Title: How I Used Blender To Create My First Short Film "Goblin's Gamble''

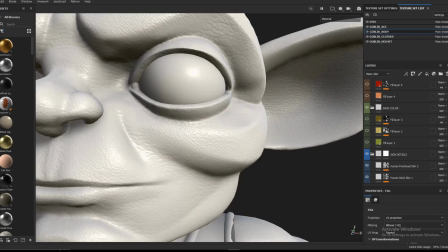starting with the baking and texturing of the goblin as you can see i've used the substance
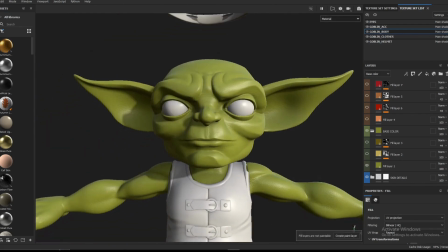painter it's my go-to program for baking and texturing stuff so i
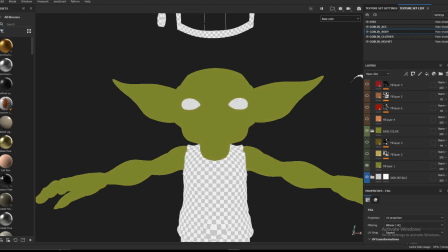just started with a base color wing and i
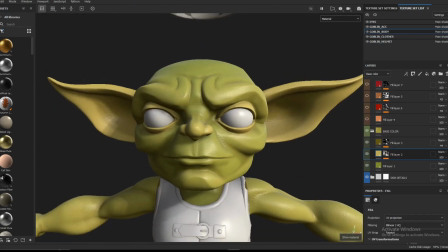started adding layers upon layers on the base color of the model and as you can see instantly makes the skin color more interesting.
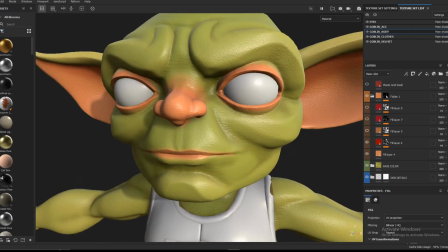I then proceeded to add some subtle bumps on the skin as well as fleshy pink parts on the nose,
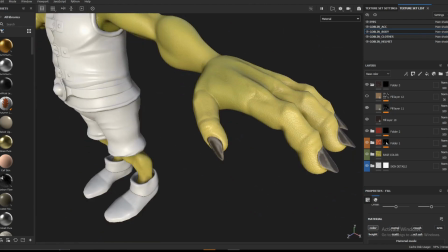on the eyes, on the ears and on the lips. I then proceeded to add some hard to name materials on top of it.
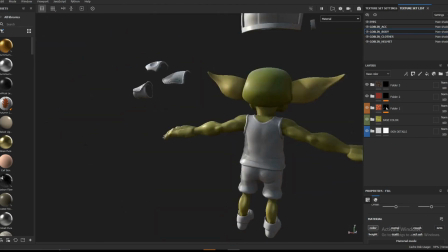It's pretty much a multi-meter material I think for the needs.
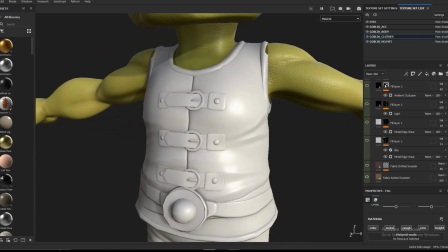As you can see this is a very simple approach of texturing the skin of the character.
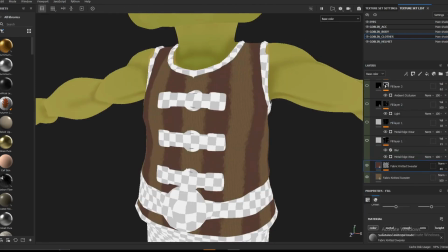I then moved on to adding textures to the closing.
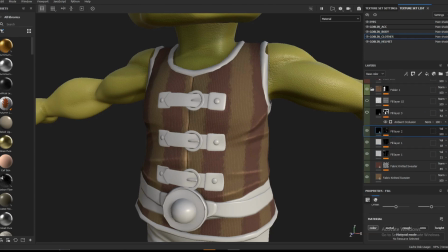This is a very straightforward approach of deciding which parts are going
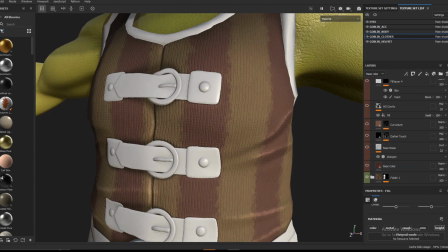to be fabric which parts are going to be metallic which marks are going to be leather and
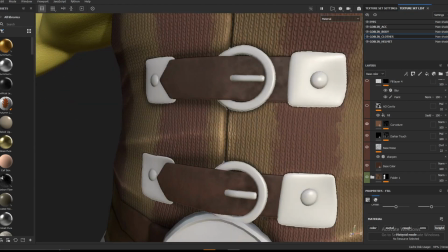stuff and then i just proceed to add smart materials after smart materials
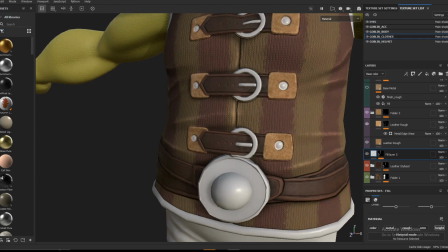to fill in those gaps but that's pretty much it for me
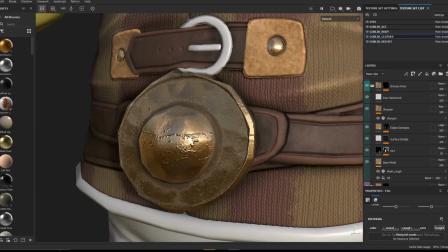i only add a certain amount of curvature ambient occlusion baked liking
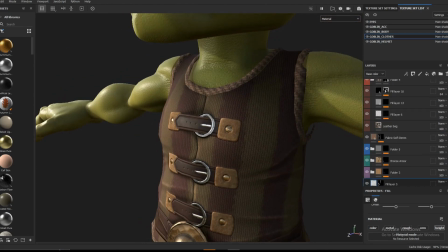some sort of things like that just to spice up the basic textures of the smart material
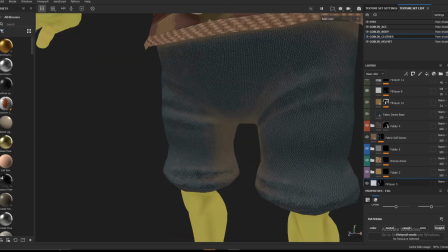provides and to give it a little more personality besides that there's nothing
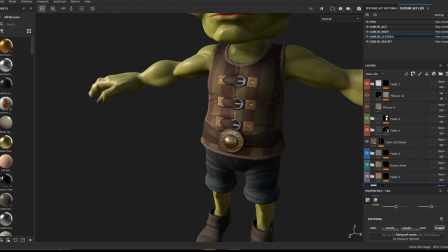special about how I approach the texturing of the learn and sender closing
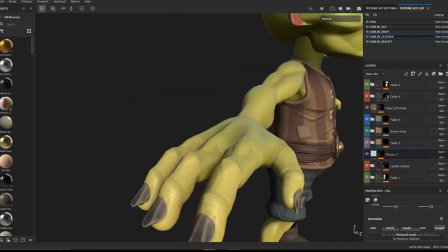of the goblin oh as you can see I added in a little bit of personality by
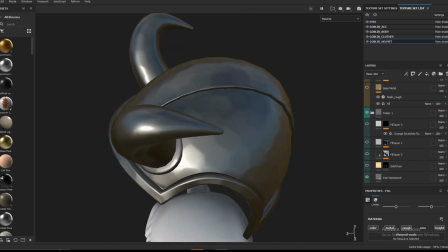stitch patch all the trousers and they moved on to
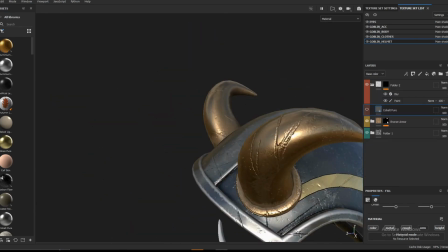adding textures to the helmets and the weapons they were unwrapped
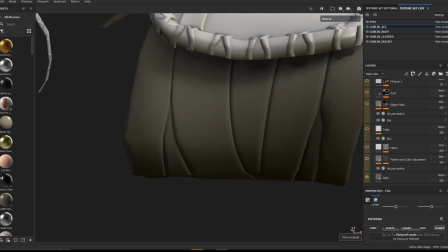in a different u-beam upend i gave them separate material to give them more quality when
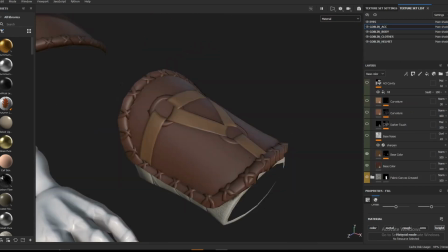once they're unwrapped and once they're fixed to give them more resolution
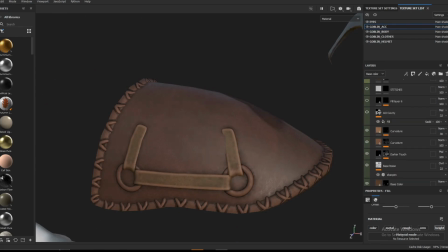and here's the same approach repeated just adding
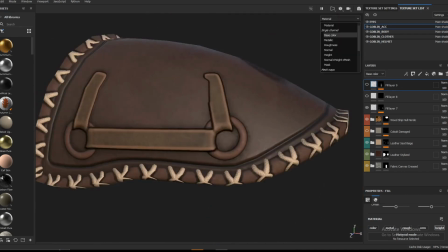whatever type of smart materials fits the different parts of the armor
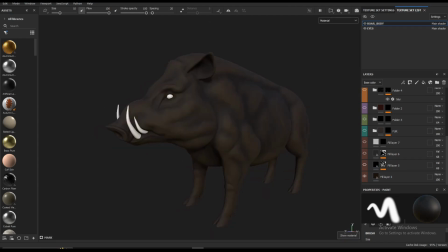Moving on to the board, this is a very straightforward and very very very simple approach of texturing that I used for the board.
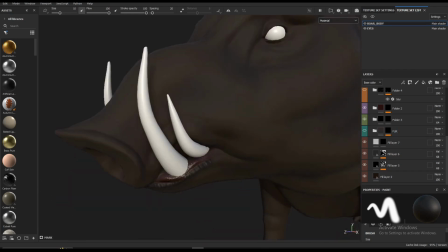It's just a base material of dark brown with some AO and some curvature.
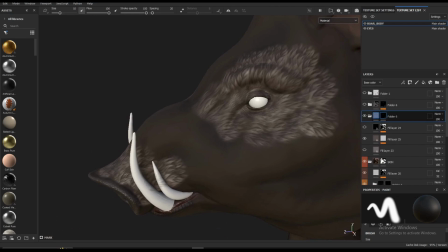The only special thing that I did was add some material variation for the nose for the ears and I tried to paint
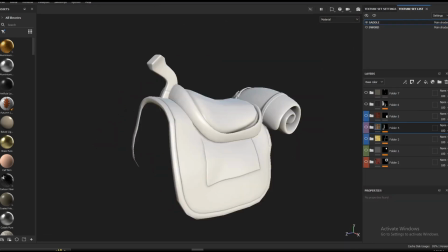some sort of fur on the skin of the character to make it looks like a fake fur but it didn't work out so I just dumped it.
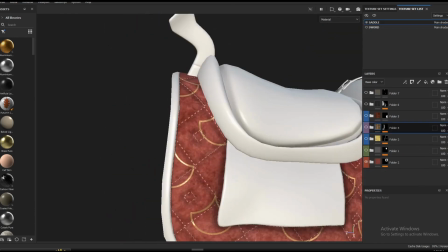Besides that I added the carriage and all the other
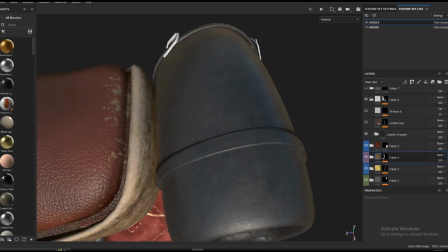equipments that the board will be carrying as a separate arm rock and
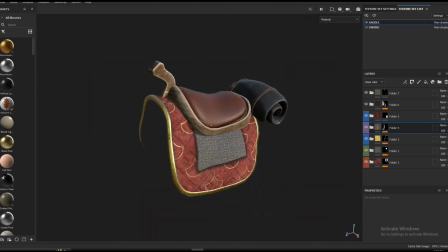as a separate material here in substance and as you can see it was
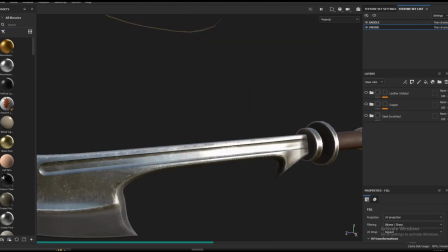very very easy and there's nothing too special about the text-trading process.
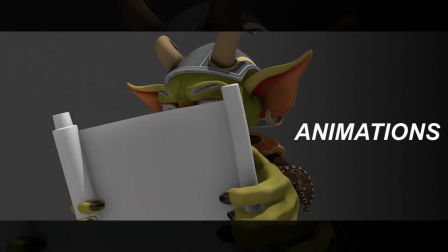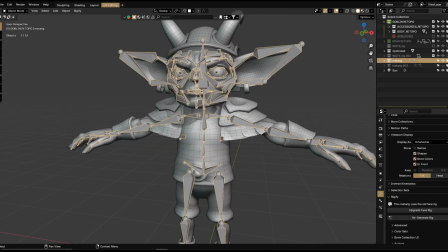So for rigging the characters I just simply used the Rigify preset rigs, they're a lifesaver.
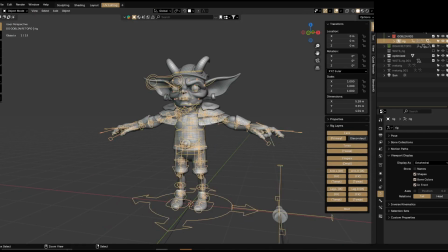As you can see I had literally no effort, no hard work.
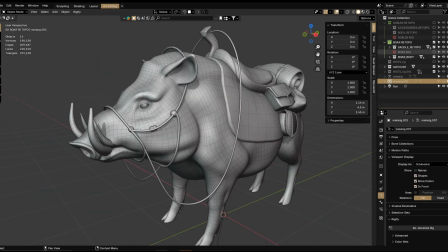I mean pretty much taking up a base rig and aligning the bones.
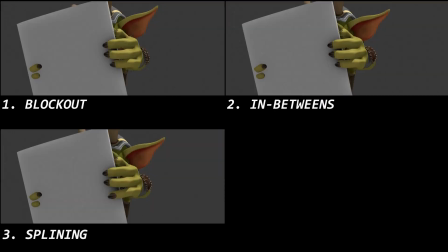And for the animation I just used four stages for animating my characters.
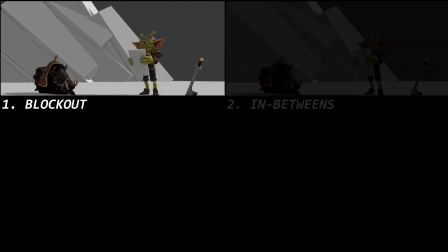I'm not an expert animator but I'll try to explain what these four stages are basically in my own terms.